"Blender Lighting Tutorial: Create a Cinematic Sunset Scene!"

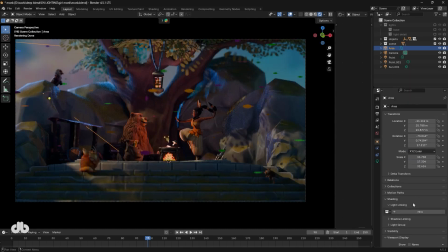To ensure this light only affects the environmental objects, I use the Object Properties panel under Shading and Lighting to link it to the scene collection.
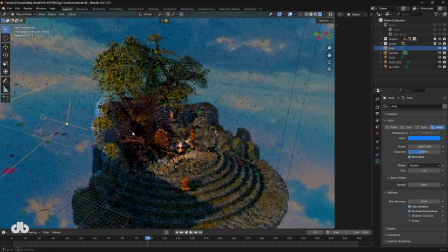Adjust the scale and power to focus light precisely on stones.
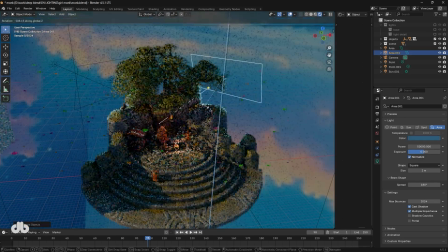To balance the lighting, I duplicate this area light and place it on the opposite side of the scene, mirroring the setup.
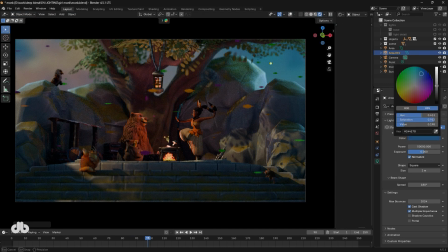This ensures the stones are evenly lit from both directions. You can tweak the color and intensity to match your artistic vision. Maybe make one side slightly warmer or cooler.
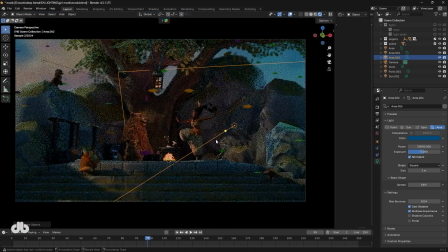For the characters, I copied the area light again and adjust its position to light the monk, bear, and bird individually.
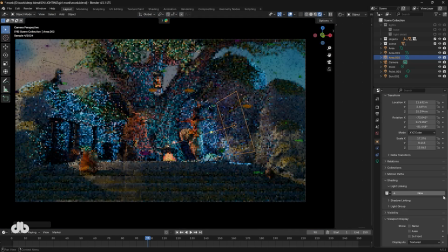In the light linking panel, I link each light to its respective object.
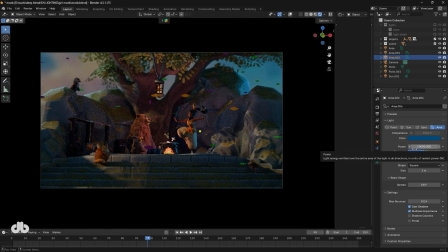For example, the light behind the monk is set to a lower strength, around 20, to create a subtle rim light effect.
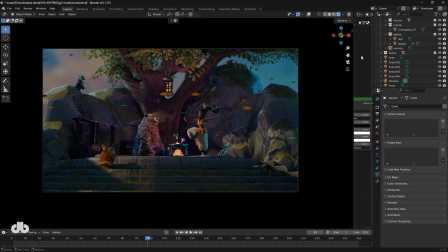To finalize the scene, let's head to the compositor.
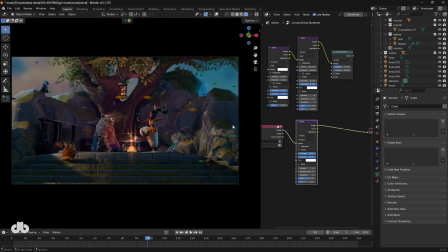I enable compositing and start with a glare node set to fog glow mode to enhance the atmospheric effect. I set the strike to around 5 and tweak the threshold to make the highlights pop. You can add a slight color tint lit green for extra flair.
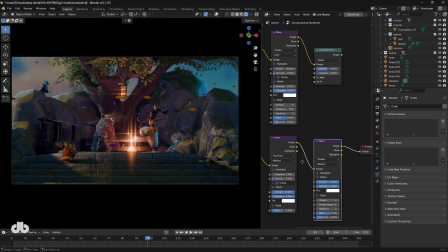Next, I add another glare node in streaks mode with a high threshold to keep it subtle. Finally, I use a lens distortion node with a slight negative distortion and some dispersion to add a cinematic RGB split at the edges.
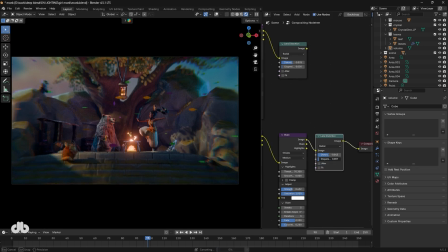This polishes this scene beautifully.
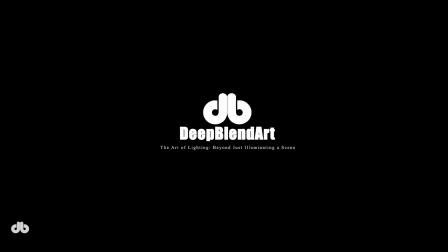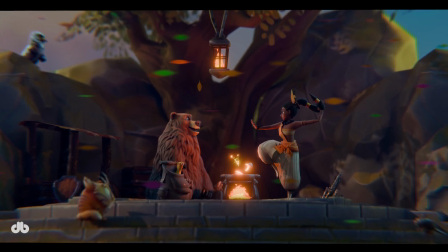And there you have it. We lit the girl monk scene from scratch, layering lights and adding atmosphere to create a stunning visual.
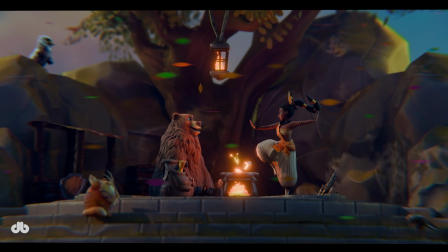I hope you enjoyed this tutorial and learned some new tricks. Don't forget to share your renders with me. I'm dying to see your take on this scene.
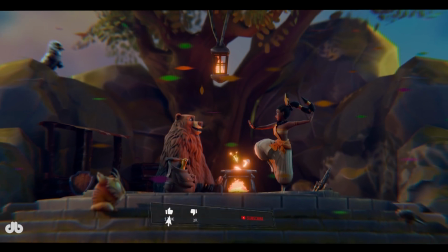If you found this helpful, give it a thumbs up, subscribe to DeepBlendArt, and hit that bell icon so you don't miss our next lighting adventure.
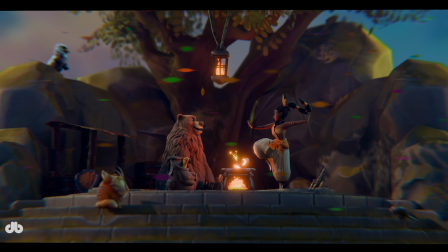Thanks for watching, and I'll see you in the next one.